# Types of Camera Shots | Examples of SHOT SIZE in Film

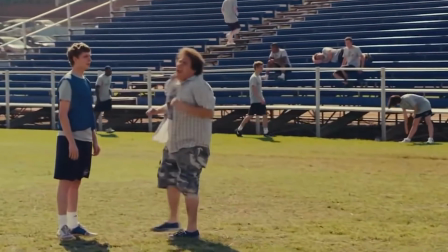235s
The full shot can also be used to show physicality, any kind of movement or behavior or quirks,
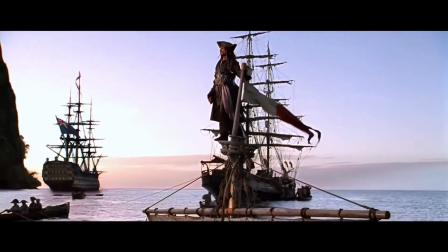243s
or the way that a character carries themselves are all things that the actor and the director are going to work
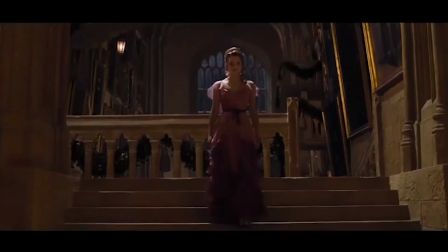248s
together to decide so that the actor can bring that to life to show personality or
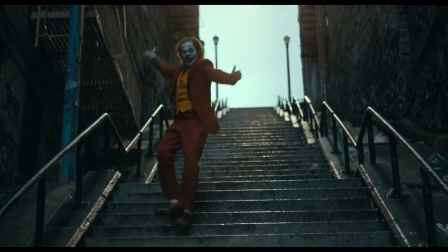253s
to otherwise help enhance the story. Now the next shot is fun. It's the cowboy shot, or the medium full shot, which is basically from the character's top of their head to their mid-thigh.
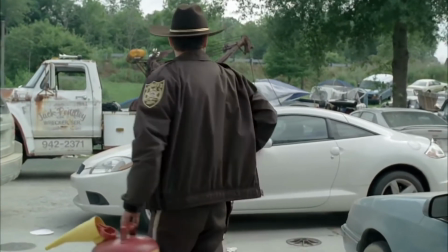265s
So basically below the waist so that you can see a gun holster. This was typically used in westerns so that you can see, that kind of fighting stance.
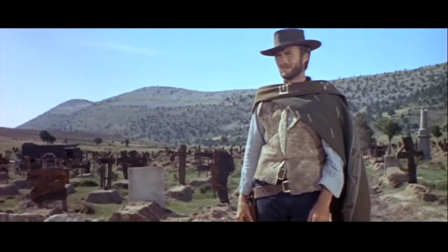273s
You see their guns in their holster and their hands at the ready. Now you still might see that, especially when it comes to guns or people in a power stance. So particularly used in action movies. So cowboy shot is always another way to show things about your character,
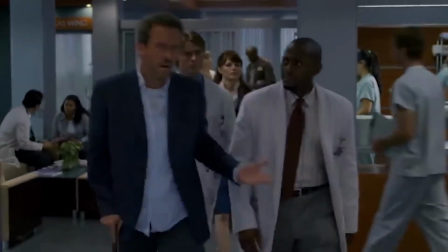288s
such as a weapon or something else for their profession, or something else along those lines on their costume.
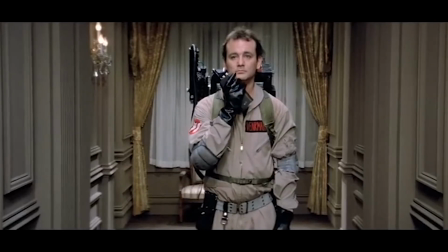293s
Definitely use the cowboy shot if it's going to add more information like that about your character. Next up is the very popular medium shot, which is almost what I'm in, maybe a little more like that.
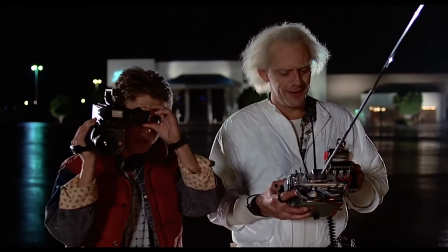304s
It's gonna be from mid-torso to your head. And that's a really popular choice in filmmaking because that's most closely how we see each other in everyday conversation.
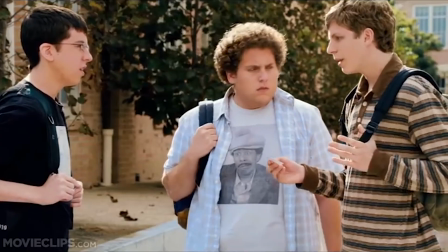312s
So very often going to be used when we're listening to a conversation, a dialogue between characters.
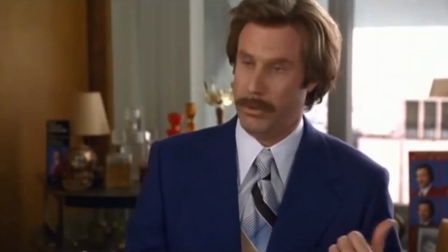318s
And this is just a very natural way for us to get the audience in on the conversation because it's like we're there interacting with them. And then from there you might move in a bit tighter to a medium close-up, which is actually probably more of what I meant, maybe more like here.
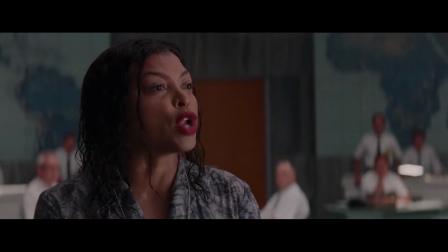332s
And this may be the conversation getting more and more intimate. We don't want to see so much of the background and have distractions going on.
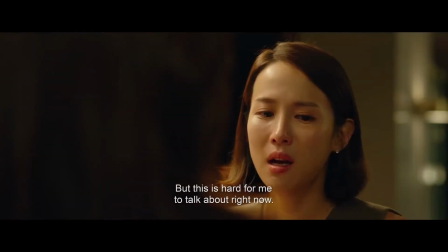340s
So we're able to focus more on what the characters are saying and also how the characters are reacting to each other. Now you might come in even closer, and that is your close-up.
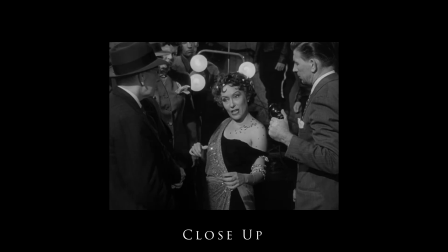350s All right, Mr. DeMille, I'm ready for my close-up.
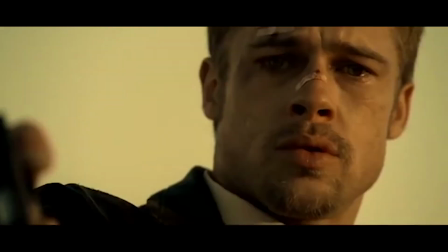352s
And that's going to be just the actor's face, really focusing in on the eyes so that we can get all of that emotion and what's happening,
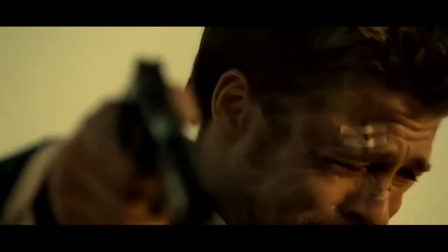359s
how they're reacting, how they're feeling, so that we as the audience feel empathy for whatever the character is going through.
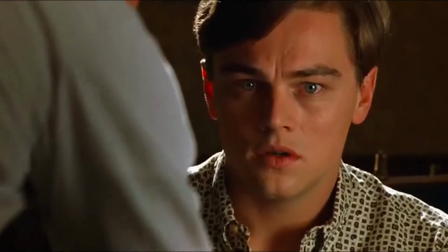365s
This can be a little more intense. It can be in times of drama or conflict, a place where your character might be more vulnerable.
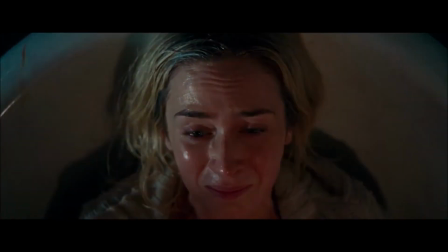372s
It can be fear, it could be wonder, but we're getting a sense of what the character feels, and that in turn makes us feel that way about the story. Then we've also got the extreme close-up where you're coming in even closer on the face.
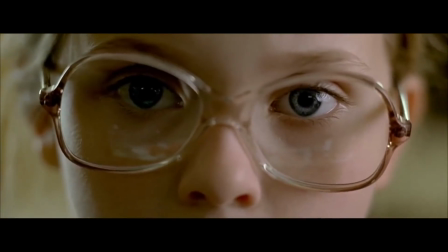385s
Usually it's to see the eyes. It can sometimes be the lips, but it could be any body part.
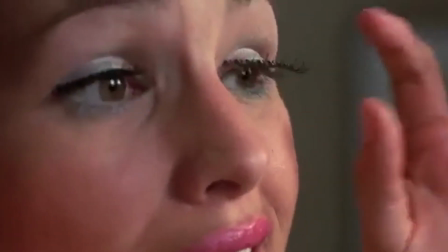389s
I once did a movie where there was an extreme close-up on the nose, which was fun and flattering for me
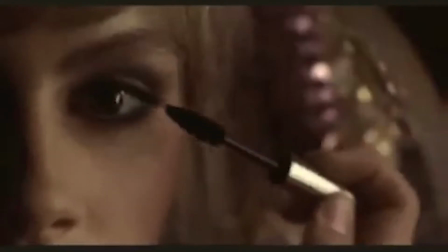396s
because my character was smelling smoke or food burning in a kitchen, so that was fun.
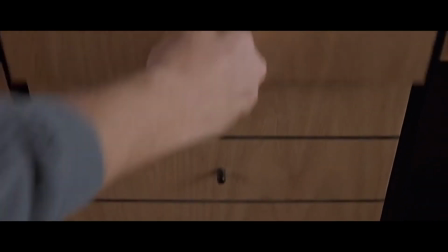400s
But we're using an extreme close-up to show detail of something. So what do you really need your audience to focus on and pay attention to?
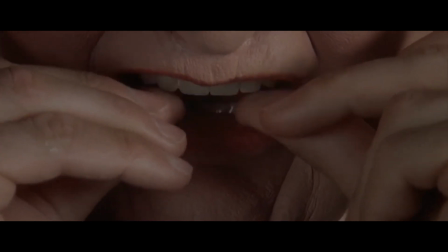409s
Are they getting more information from a certain reaction? We want them to see a certain detail on a character.
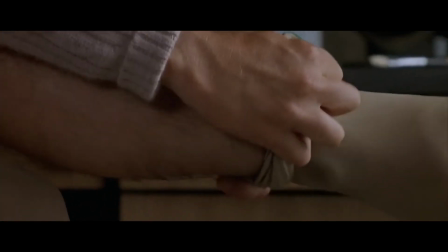415s
Maybe it doesn't even have to be a close-up on the face. It could be a close-up on a badge that they have, a close-up on their weapon that they have. So when we cut to these extreme close-ups of objects, those are insert shots. And a lot of times we'll cut to those insert shots so that the audience can get more detail,
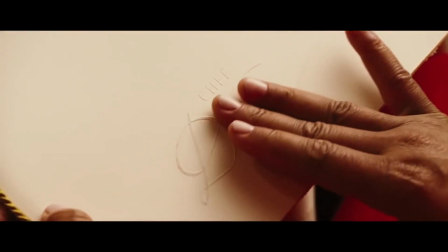433s
see what needs to be focused on, sometimes see a piece of information, more like a point of view from what the character sees.
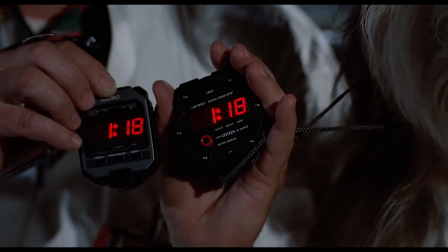439s
Or maybe it's the exact opposite. It's information that's hidden from the character, but we're letting the audience in on these little details that they need to focus on in that moment.
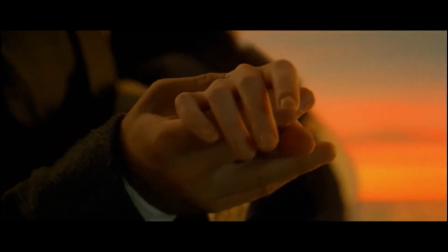448s
So insert shots with an extreme close-up are really great for that as well. So let's put it all together. When you're watching a scene, typically you'll start out wide to again establish the location, where are we, where are the characters in relation to each other, and then you come in tighter and tighter, focusing on the interactions between characters or what information they're picking up and their reactions to it, and then maybe coming back out again wide to see where it takes them to the next scene. It doesn't always follow that pattern, but hopefully this video gives you an idea of how you can use these different shot sizes within a scene to tell story.